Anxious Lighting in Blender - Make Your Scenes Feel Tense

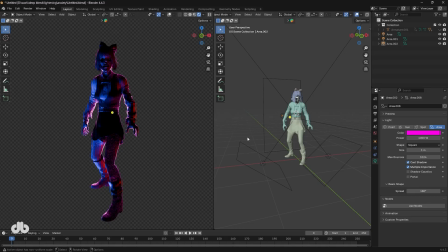We said before, higher contrast and deeper shadows amplify any emotion. For deep fear, push both hard. Rotate the main lower on Y-axis, more shadow depth.
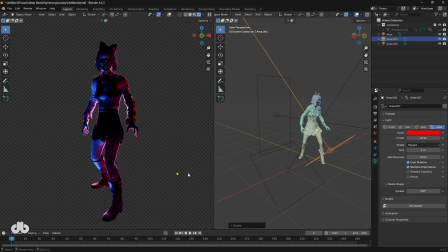Adjust Z-angle even deeper. Same for the red fill. Rim barely affects shadows here, but overall contrast is climbing. Pro tip, when going subject-focused and anxious, minimize environmental detail. Darken everything beyond the subject. Disable ground transparency.
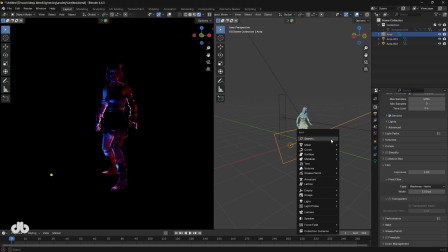See how the mood boldens when surroundings vanish? I'll add a plane for the floor, but keep it minimal.
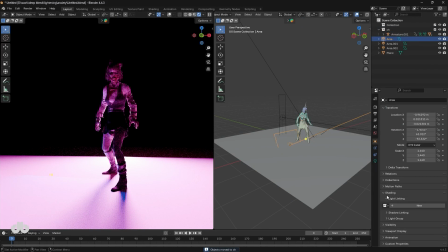To isolate, move the character to a new collection. Use light linking so lights only affect her, not the ground.
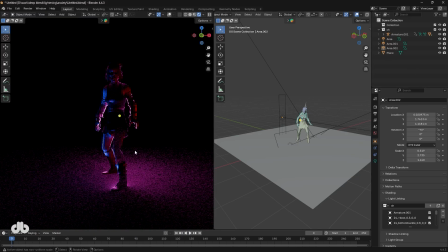Now the unknown void around her screams anxiety. Another huge factor in tense scenes is static.
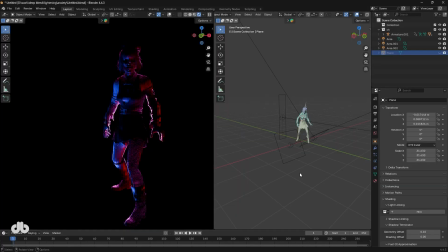Even lighting won't cut it. It kills mystery. Recommendation? Flicker. Multiple intensity jumps. Keyframe the main. 250, 10, 150, 0, back to 250 over a few frames.
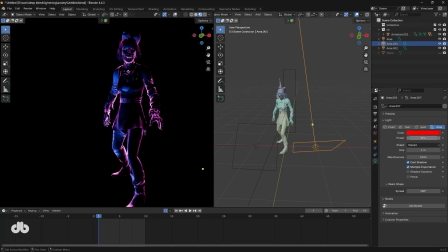Do the same for the red. Start at 0, ramp to 150, drop to 0, etc. Play it. Tension skyrockets. The character loses any sense of normalcy. Use noise texture in the graph editor with scene light or world for quick testing.
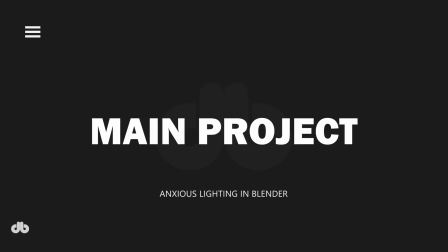Now, let's apply all this to the main scene.
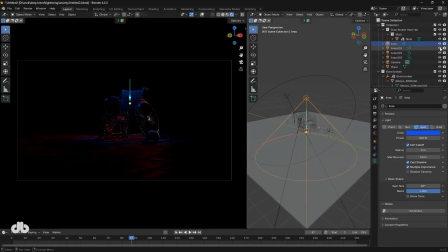I used a blue main light here, without it, flat city, red fill from back left for color tension, small white corner fill to define 3D edges, without it, volumes feel ambiguous, environment, super limited light and color,
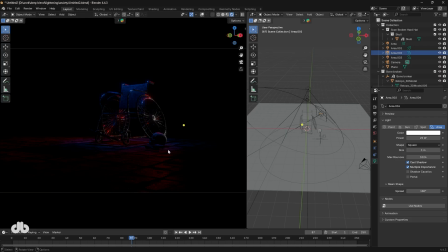mostly dark and simple to heighten mystery and anxiety. Flicker on the lights doubles the impact, making it cryptic and stress-inducing. The props, skeleton, broken wheelchair, scattered debris all reinforce that broken, chaotic vibe.
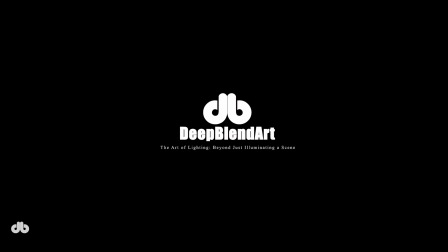That's a wrap on anxious lighting, folks. If this helped you level up your Blender scenes, smash that like button,
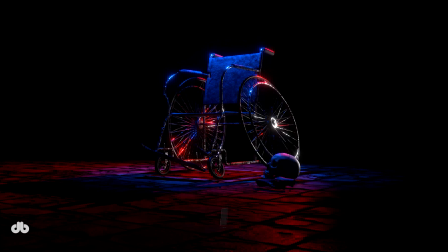drop your thoughts in the comments, and subscribe with notifications on so you never miss an upload. Check the links below for project files, my phone lighting course, and more DeepBlendArt tutorials.
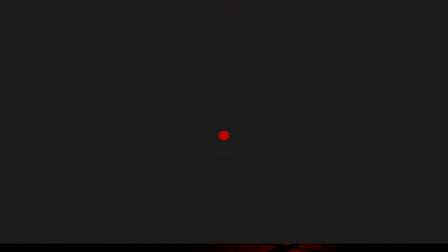Until next time, keep blending, keep creating.